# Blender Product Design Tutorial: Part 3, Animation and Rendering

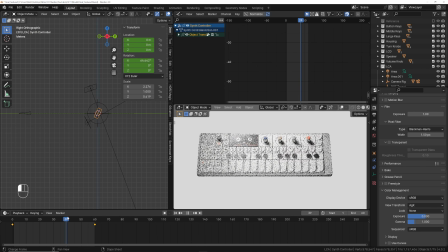1992s
For this one, you can kind of animate it how you want, but since we've done linear for everything else, let's kind of make it go quicker at the beginning and then slow down at the end. So what I'm going to do is get rid of everything but the X rotation. I'm going to click home, and that's going to center these up.
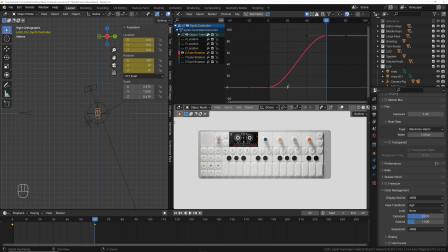2006s
And so what I want to do is I want to grab the handle of this keyframe right here, and I'm going to bring that up something like this. And then basically what that's going to do is this is the rate of change of the X rotation. So it's going to basically change very quickly and kind of snap into place.
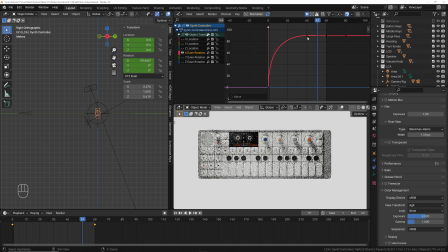2024s
You don't want it to go too high here, because if you go too high, it's basically going to go past and come back. If I exaggerate this, I'll show you. So right now, if you go too high, it'll rotate forward. I mean, that's a cool animation if you wanted to do that, but I don't want it to do that. So I'm going to bring this down like this.
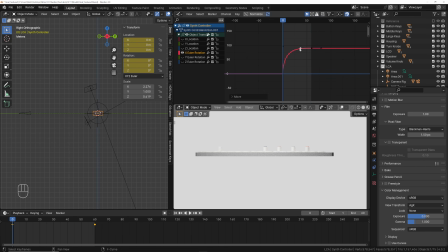2041s
And then I'm also going to bring this one, and then I'm going to, actually, let's just GX, and that'll lock it in this axis.
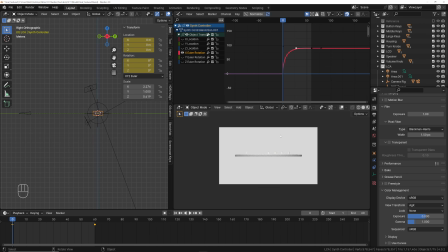2047s
So let's do something like this. So now this thing will kind of pop back into place. And that's a little bit strong, so let's just pull it down. That's a nice look. We're going to set this animation to be a little bit longer. Let's set it to like 100 frames.
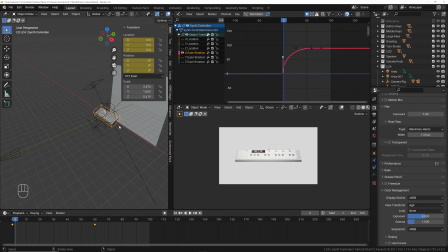2062s
And then what we want to do is, again, add some more different angles and variation to what happens.
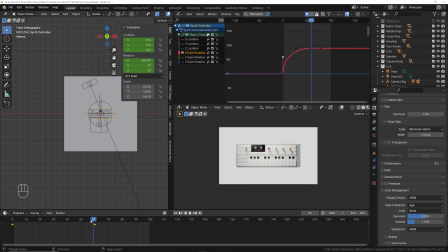2067s
So we're going to pull this here. It's going to come all the way to here, and it's going to stop. And so what I want to do is, at the beginning, I want it to be darker.
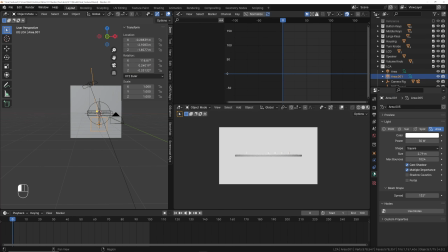2076s
So here, let's take this and let's set the light at the beginning. Let's just turn this off. Actually, we want it to be full brightness here at frame 40. So let's set a keyframe here. And then at frame 0, let's set this to 0 and set another keyframe.
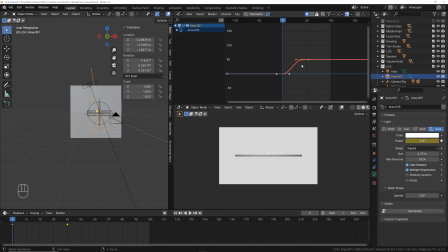2095s
So now what happens is this is basically going to increase in brightness. I'm going to set this to linear, so AT linear. And then also let's do the same thing for our other light so that we kind of have a dark reveal at the beginning, or at least a little bit darker. So we want it to be full light by, let's say, 30. Insert a keyframe.
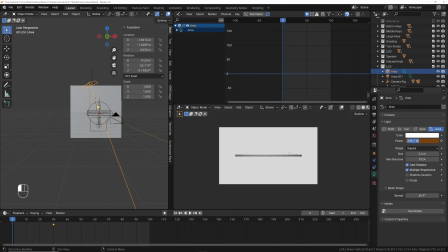2113s
Let's come back to 0, and then let's just drop this down to something like 150 or even 50. So now you got a real dark kind of contrast going on here. Let's insert a keyframe. So now it'll be dark at the beginning and give you some contrast, and then by the time you get up to here, it looks good.
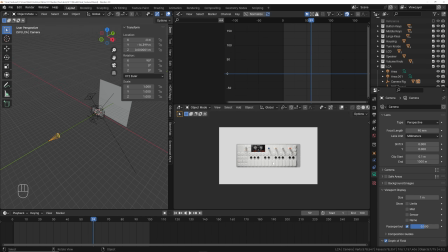2131s
So now what we want to do is we need some movement on our y-axis from our camera. So let's go to 0, insert location rotation. We want it to stop coming forward a little bit after the keyboard keeps rotating.
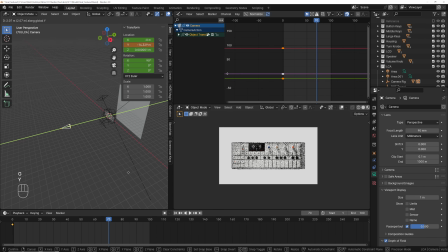2147s
So we're going to stop at 60, come out to 70. Let's go GY. Let's bring it into something like this, kind of keeping a good composition on the frame. Insert location rotation. And then this one, we're going to do the same thing. We're going to kind of keep it moving linearly and then slow it down.
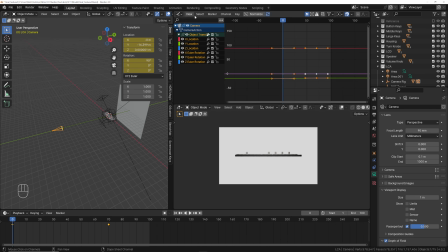2162s
So I'm going to go into the drop downs. This is all within the graph editor, just in case you can't find that. So click this, go into your graph editor to edit your keyframes. We're going to get rid of all the keyframes except the X location and click home. And then what I want to happen is I want it to be pretty linear.
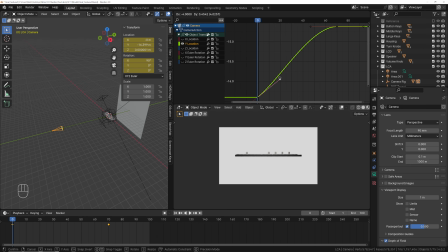2179s
Oh, it's both are selected, so Control Z. I want this to be basically a straight line up until the end, but then I want it to slow down at the very end. So I'm just going to adjust these to where something like this happens. This is actually a little bit strong.
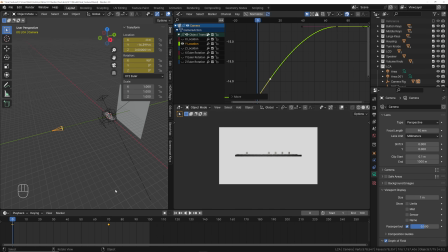2194s
Bring this in. So now if we look at our animation, the camera comes in, it brings it to right there. It's actually a little bit, I don't like where it is. So this is a good thing to know. Let's say you're in this and like this starting position is too close, but I want everything to be the same animation, but I want it to be further back.
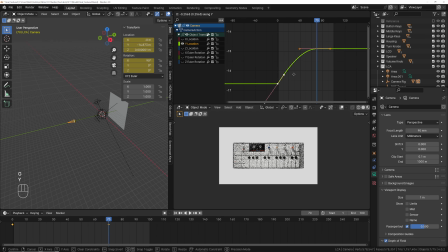2213s
You can grab all your keyframes and then GY. And what that's doing is you're changing your total value on your x-axis and you're changing them all at the same rate. So I'm going to bring this back to something like this. And then you can see this animation looks great right here.
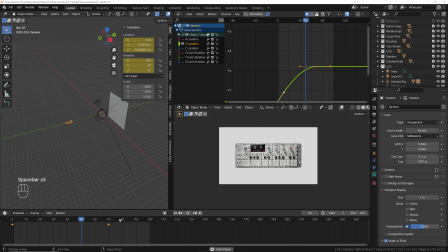2227s
And that is basically it. I would maybe even set this to be a little longer. You see how it feels flat? So when I extend this here, it stops really quickly. So what I'm going to do is I'm going to grab this GX and then click 10. Let's even do 20.